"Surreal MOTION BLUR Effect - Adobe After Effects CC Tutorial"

let's waste no time. Today I want to show you how I created that crazy,
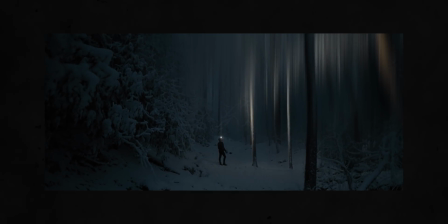[0:14]
trippy tree blur effect from my short film, Nature at its Most Unnatural, a week ago. This effect is inspired by the photographer Damos.
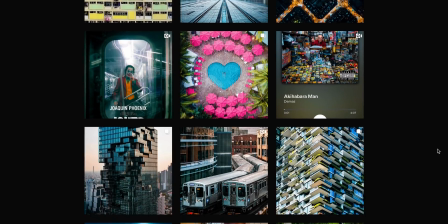[0:23]
He's an incredibly talented photographer, editor, artist, has some really creative, futuristic, trippy photos in his feed.
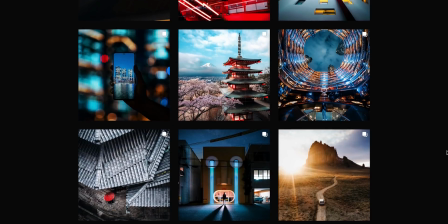[0:31]
His work is pretty incredible, so you should make sure to follow him. He's at Damos, D-E-M-A-S, on Instagram, and there will also be a link to follow him in the description.
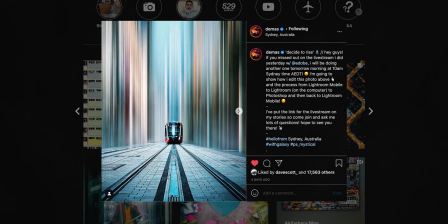[0:40]
I had seen him use this effect on many of his Instagram photos, and I wanted to see if I could pull it off in a video, and I used this short film as an opportunity to go at it, and it actually worked somehow.
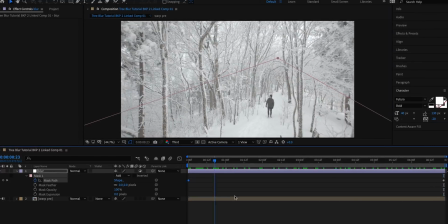[0:52]
So today, as promised, I'm gonna show you how I pulled off this crazy tree blur effect.
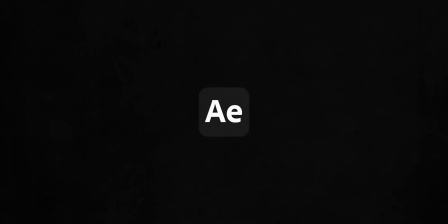[0:58]
I'm gonna be creating this in After Effects, but you can create it almost as well, if not just as well, in Premiere Pro. All the effects are there, it's just a little easier in After Effects. Yo, just wanna briefly interrupt myself here to let you know about my YouTube channel membership. If you weren't already aware, I have a membership option on this channel where you can pay a monthly fee, either $10 or $15 a month, and get access to raw footage from my videos,
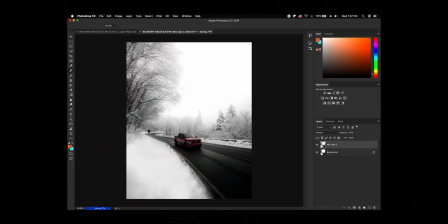[1:24]
extended tutorials, and a members-only Discord server where I can give you feedback on your work and answer any specific questions about filmmaking and photography that you may have. In the most recent extended tutorial, I actually dive into the same tree blur effect that this video is all about, except that is a much more
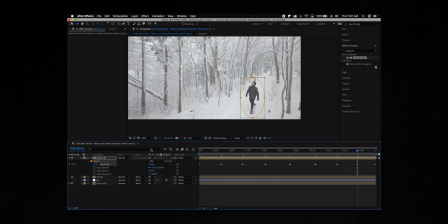[1:43]
in-depth tutorial going through every single step in the process and talking you through every tiny little detail in real time,
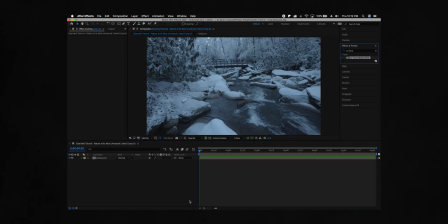[1:51]
completely uncut. I also dive into some other effects from the same video, like the long exposure water effect and a little bit of the color grading. So if that's something you're interested in, you can find the link in the description to join that membership.
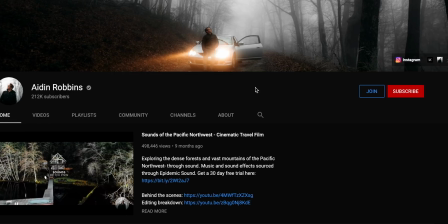[2:04]
And you can also just click the join button on my channel homepage. I can't thank everyone enough for the support on the membership so far. It's been really cool to build this tighter, like very involved filmmaking community and hopefully provide some value through that outlet. And I would love to see you there. But that being said, back to the video. Before we even jump into editing, it's very important that you understand that you need to choose the right footage for this effect to work properly. You can't just throw it on any shot you have on your hard drive.
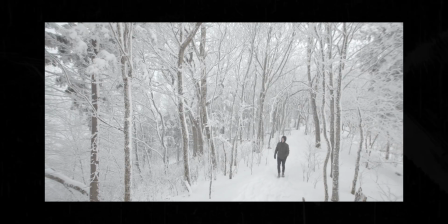[2:36]
The effect looks good in all of these examples because the shots already have that straight vertical shape to all of the trees.
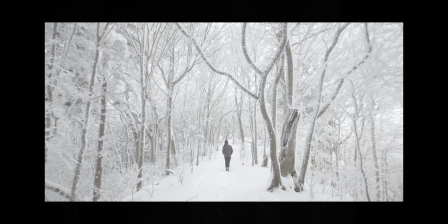[2:45]
Here's an example of a shot that I actually cut. I like this shot a little more than the one I replaced it with, but when I put the blur effect on it,
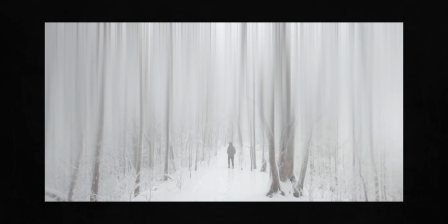[2:53]
it just looked completely whack because of this diagonal tree in the middle. It just looks weird once you put that vertical blur on a diagonal shape. So whether it's a forest or a city skyline, make sure to choose a shot that already has that straight vertical shape to it. You want the effect to complement the scene rather than going against it. You also want to make sure your subject, the part of the frame that you don't want to have the blur effect on it, doesn't pass in front of the part that you do want to be blurred out. So here's an example of a shot I really like,
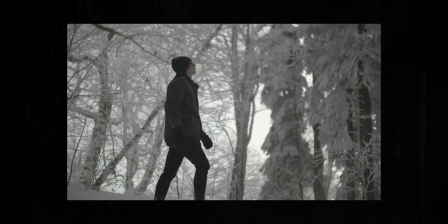[3:28]
but chose to cut out of the video because it just wouldn't have worked because the subject is passing directly in front of the background.
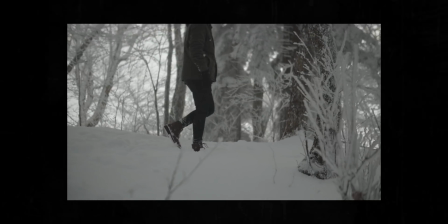[3:35]
So to blur out the background,
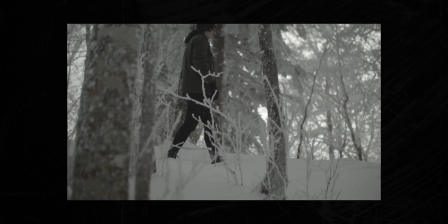[3:37]
I would have had to go in frame by frame and meticulously mask out the subject so he wouldn't be blurred out as well.
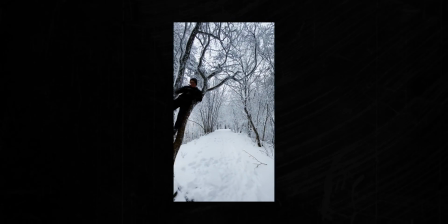[3:44]
It just would have been a total pain in the ass. So instead I chose to use this clip where I actually climbed a tree to get this higher angle of the scene.
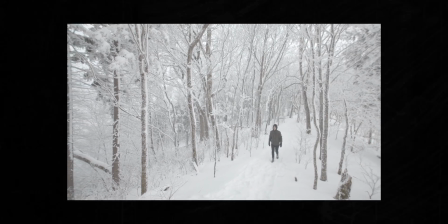[3:53]
And because I have that different camera angle, the subject doesn't pass directly in front of the background. So this effect was much easier on that shot. That being said, let's go ahead, crack open After Effects and show you how to create this effect.
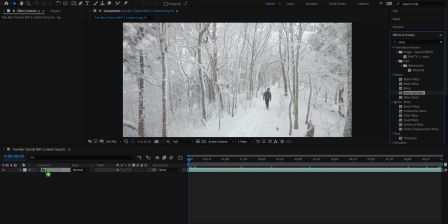[4:06]
The first thing I did was hit the clip with some warp stabilizer just to smooth out the camera motion as much as possible. That's just gonna make our lives a little easier when we start keyframing the effect. First, let's add the blur effect.
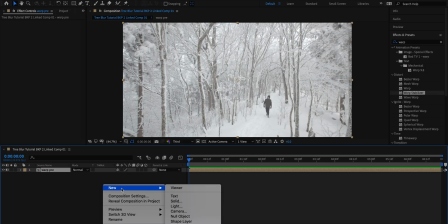[4:19]
And this is the easy part of the process. I'm just gonna start out by adding an adjustment layer and masking out the top section of the trees, then animating the mask path so that the mask follows the camera motion.
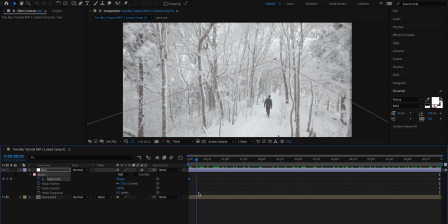[4:31]
Don't worry about it being too perfect on every single frame because we're gonna be feathering this mask way out in just a moment. Next, add a Gaussian blur effect to that adjustment layer, set it to only blur vertically, and then turn that way the hell up.
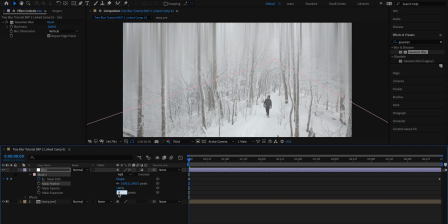[4:45]
Then adjust the mask feather and expansion to get a nice smooth effect in the trees.
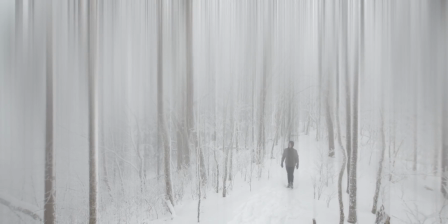[4:51]
And this probably looks pretty good, but you'll notice on this shot, we still have some cleaning up to do.
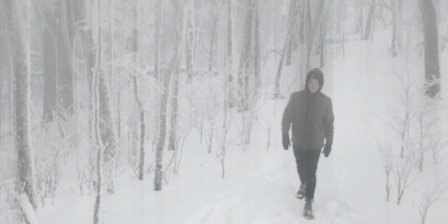[4:56]
For example, there are some areas of minor overlap where the subject is getting blurred out a little bit.
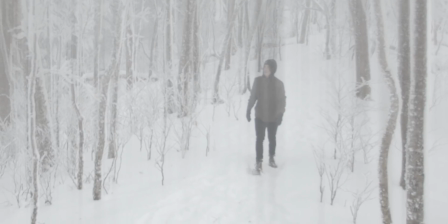[5:02]
And you'll also notice at the base of the trees, sometimes the blur extends past the ground, which just isn't realistic. So let's go in and clean that up. To make sure the blur effect stops at the base of the trees, I just duplicated my footage layer, brought it up above the adjustment layer, and then masked out the trail.
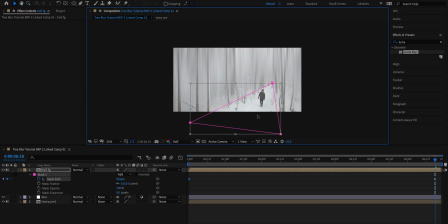[5:22]
Then feathered that out quite a lot and keyframed it to follow the camera motion once again. Then to make sure the blur effect isn't spilling over onto our subject,
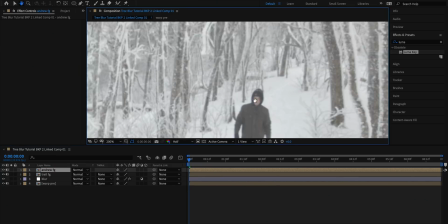[5:31]
I'm gonna duplicate that layer once again and then go in and roughly mask around our subject,
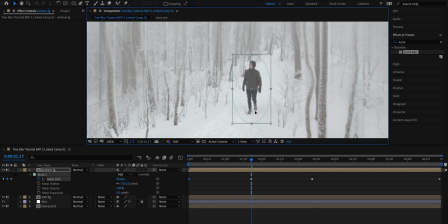[5:37]
once again keyframing the mask so that it follows his motion and then feathering that mask out a good bit. Then because he's wearing black and he's on a snowy background,
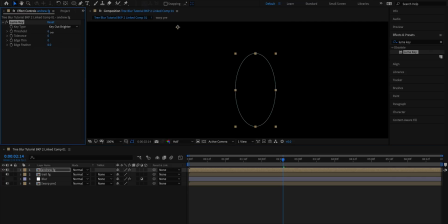[5:47]
I was able to use a Luma key to key out all of the brightest parts of that layer and clean it up even more.
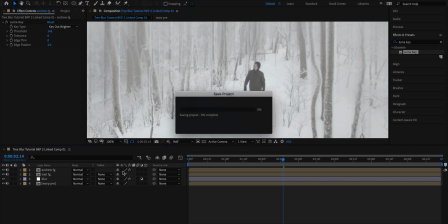[5:54]
So we just have our subject isolated on his own layer. Finally, you'll notice that Luma key actually keyed out his face as well as the snow.
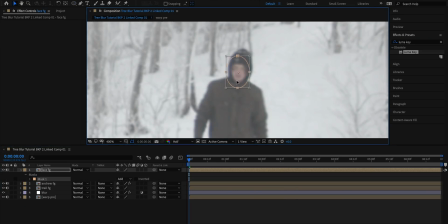[6:02]
So I'm gonna duplicate that layer one more time and go in and mask out the face
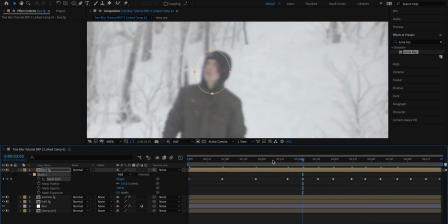[6:07]
on its own layer so that we have that also not being blurred out. All in all, this effect turned out pretty much even better than I expected.
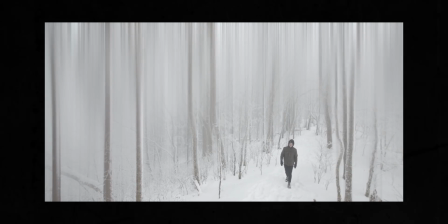[6:15]
It has some really cool, kind of unique little quirks when you're working with a video rather than a photo.
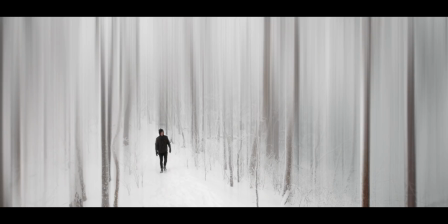[6:21]
For example, when the trees move around, you get this beautiful like shimmery effect.
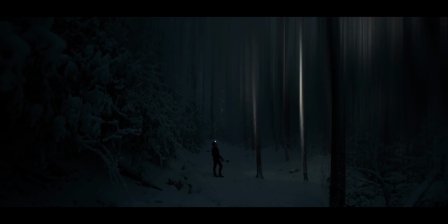[6:26]
And I really love how in that final shot, the headlamp just like cuts through the effect and makes these really cool beams. This is one of those effects that like doesn't have very many practical applications and you shouldn't use it often, but I think you should give it a shot just for the fun and satisfaction of creating, you know, a cool effect like this. And if you do give it a shot for yourself, make sure to send it to me, DM it to me, post it, tag me. Let me see it. I'd love to see what you come up with using the techniques in this video. All that being said, I hope you've enjoyed this video, learned something new from it. If you did, feel free to show your support by leaving a like on the video, sharing it with your friends, or even subscribing to my channel and following me on Instagram @AidinRobbins. But that's all for now. Keep creating, and I'll see you in the next one.